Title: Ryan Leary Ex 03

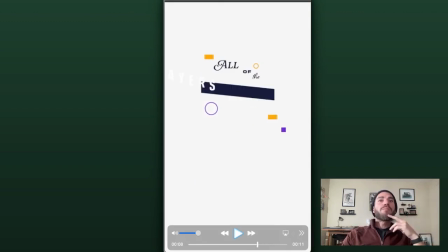16:11 I do think you could benefit from masking it though. Masking it so that we're not, I mean, as faint as it is, like still seeing the white text on the off-white background, I think it would be beneficial to
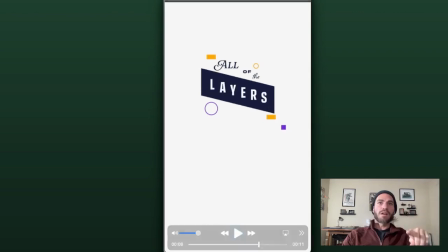16:29 mask this layer to match this bar so that we're only seeing the text within that bar. This all looks really good. Again, we've got some of these like drifter elements,
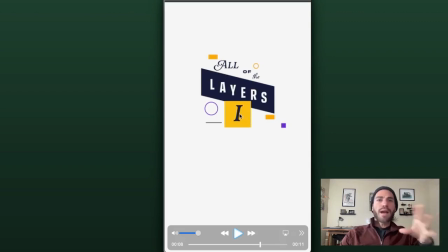16:49 but then like we've also got the eye coming in with its background and then this line drawing on.
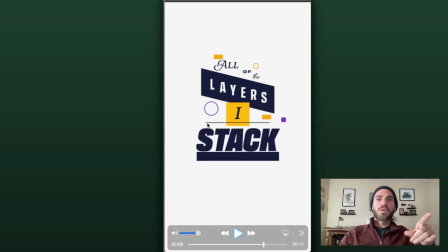16:58 I think stack looks really cool coming up like that. The little bit of overshoot, this bar underneath it kind of working the same. I like the design of these. I like the way you did that.
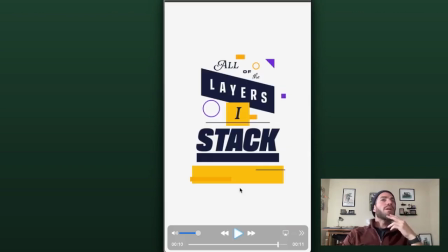17:15 I do just think that this could use one like final action. You know, the way that Justin, the previous one, the way he, used this bar to fade everything out.
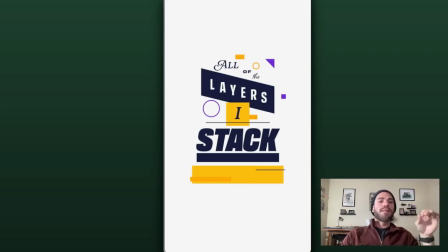17:30 I think it's just missing that one piece to bring everything to a close. But Carly, I think you did a great job. And once again, I hope that you're able to use some of next week's time to, maybe tinker with some of this stuff and maybe, try a longer version of it.
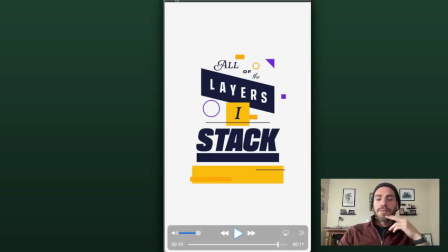17:49 But, as is, I think you did great work. All right, finally, I got Ian or Ian.
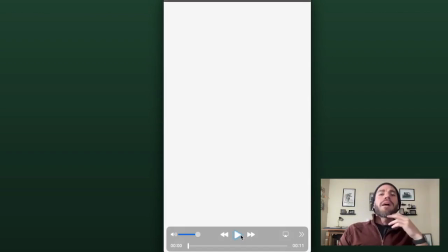17:57 I'm not sure. And either. I got you, bro. All right, let's see.
Yeah, I got a man you can track.
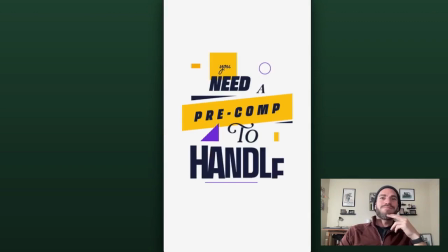18:05 Keyframes are on the attack. You need a freak off the handle. All of the layers are stacked.
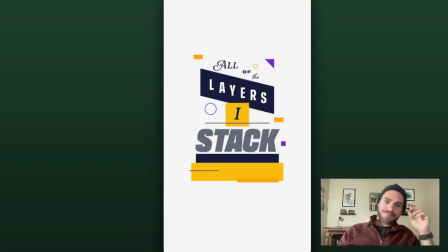18:13 Okay. This is awesome.
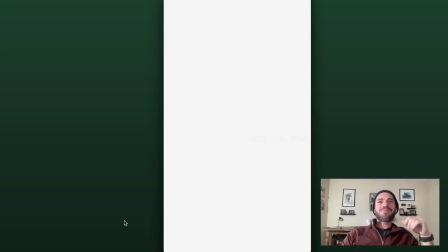18:18 Yeah. Yeah.
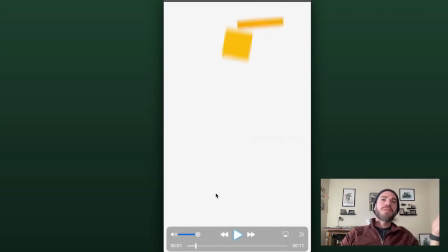18:21 Just that initial, all of this stuff falling into place. The rotation looks awesome. The motion blur looks great, but you definitely have a good handle on your anchor points.
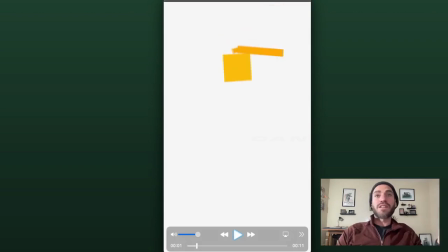18:38 And I mean, it's clear the way that all of these things fall. And God, the way that this hits the ground, or whatever ground it has, and then that triggers this to pop out,
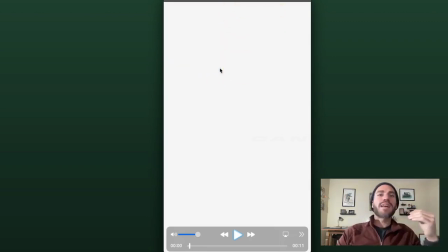18:55 the lyric to hit, and it just absolutely crushes the audio.
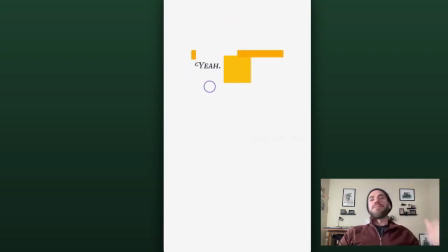19:02 Yeah.
It's so good.
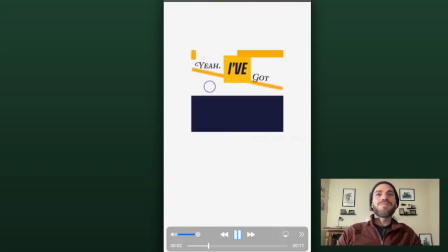19:08 Yeah, I got a man you can track.
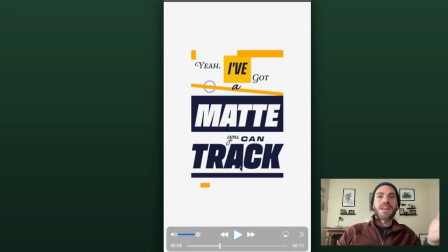19:13 There's that emphasis on track, that blink.
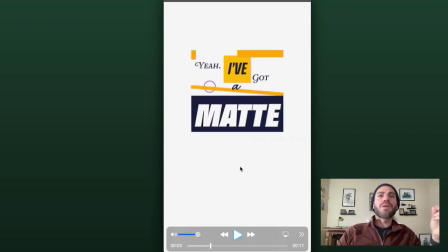19:18 I mentioned it to another student when I was going through their submission that
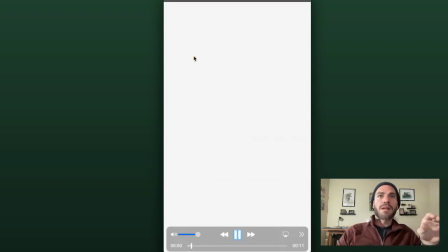19:27 this piece right here, like in the beginning, there's those quick little beats. And I think that, if you've got this thing right here, maybe that's hanging out as your very first element that's on screen.
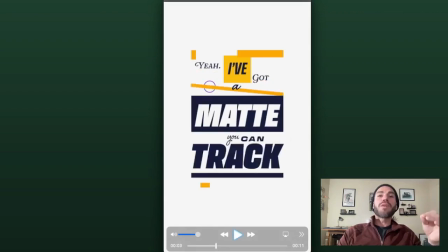19:43 If you gave it like some of this effect, and timed it like just well enough with the track, I think it could do a really, really great job of kind of like hitting those really,
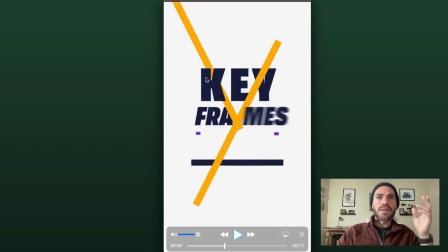19:56 really quick drum beats. But nice job with this first frame.
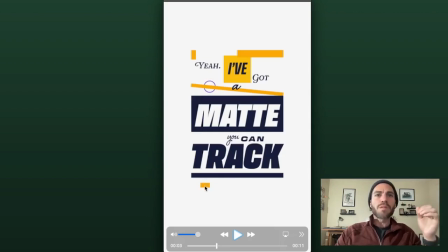20:03 I think you could maybe put a little more action on this thing, like, maybe as track is still doing its thing, maybe this just like shoots us across, and like at the same time that's happening, that's when we cut to this shot.